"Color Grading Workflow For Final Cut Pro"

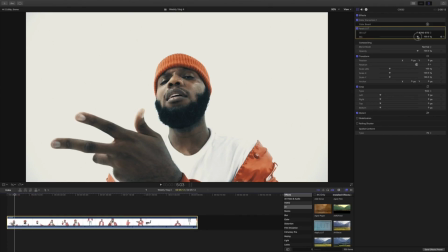I just, for a long time, felt like my LUTs were not good, or, I'm just really big on quality.
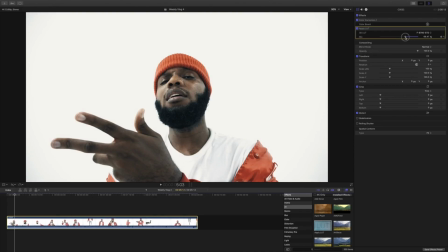I don't like to give anybody anything that's not, like, of top quality. So anyway, I found one that I like, this F-8700 STD. And so I kind of like how that looks.
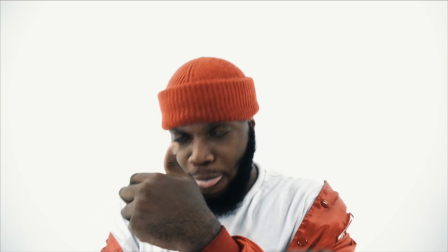These give it like a film look, so it like kind of brings in some grain, which is cool.
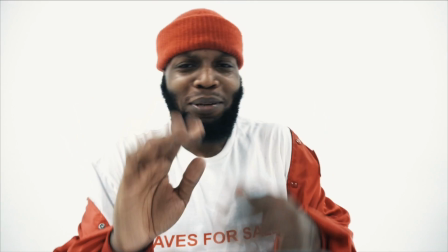I think it gives this a kind of like hip hop, edgy,
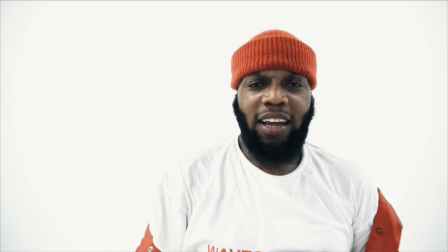contrasty kind of feel, but it's still like bright and it's different.
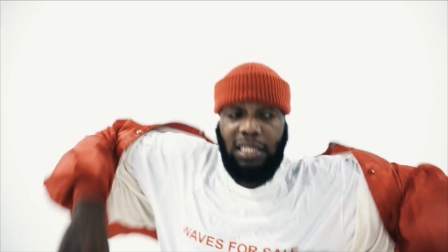Yeah, and it goes well with the color that I've already placed on it.
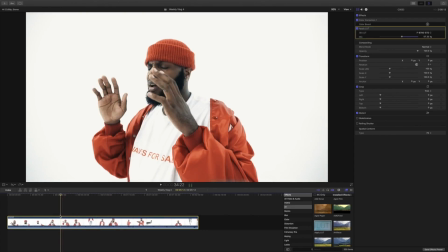So it really kind of depends. Most times, or how I've been doing it recently, is that I'll put the LUT on first,
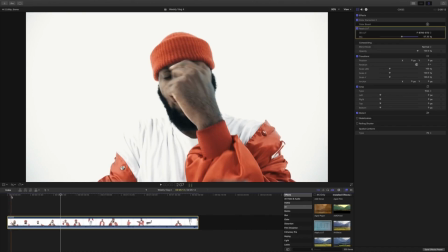find a LUT that I like, and then I will go back and I will adjust it with a color correction.
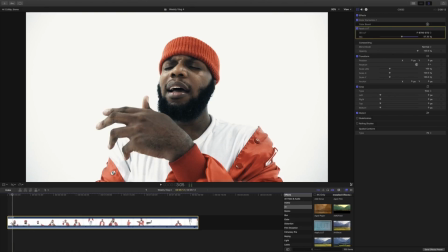Because I really do not believe in applying a LUT and not altering it, because usually LUTs need to be altered.
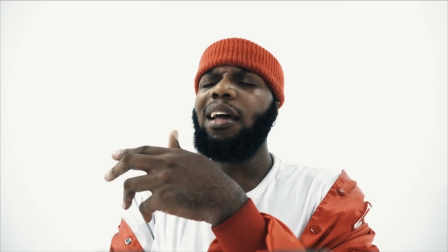They're not going to look good just being applied to footage. So it kind of just goes back and forth.
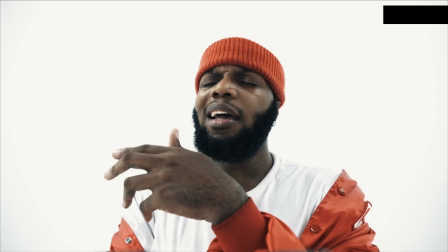But I like the way this look, the blue shadows, and it's kind of blue in the midtones aren't like overbearing.
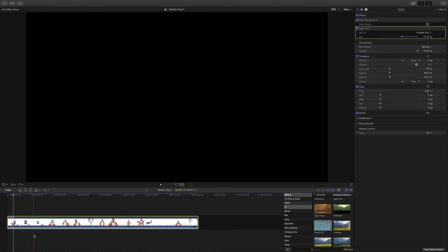And it's bright. The white in the background is still infinity-ish.
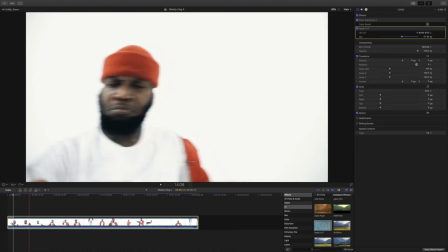And
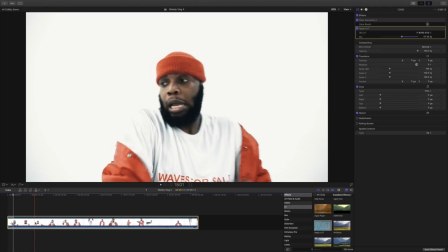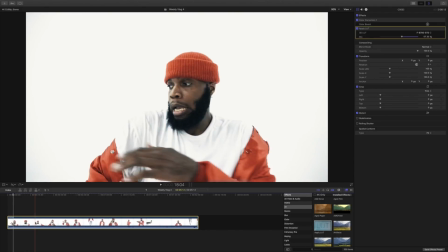yeah, so right now I'm just going through and grabbing screen grabs and stuff.
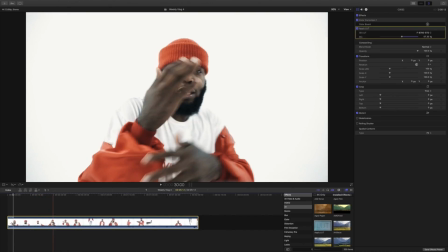So I will go ahead and play this for you guys and you can decide if you like it.
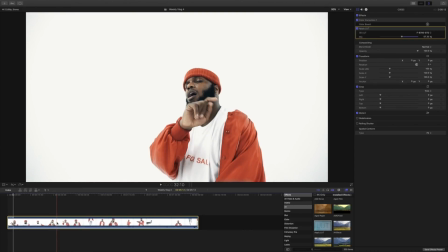Again, thank you for viewing this tutorial. Please be sure to subscribe, like, and comment, but of course, mostly subscribe. Also, let anybody know who else may need this video, who may need to,
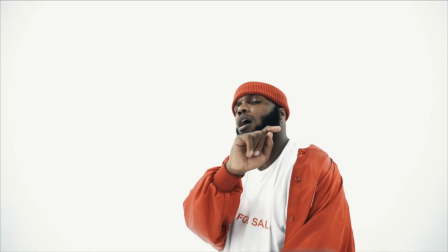step up their coloring or just need coloring advice, yada, yada, yada.
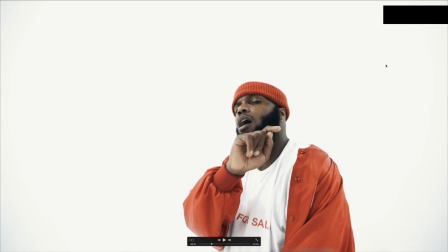And again, I don't claim to be any coloring whiz. This is just how I color. Like, this is just my beliefs. And yeah, so anyway, be sure to subscribe, like, and comment.
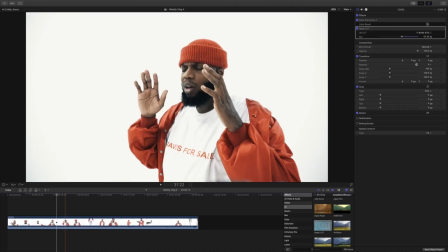Thank you guys. Bye.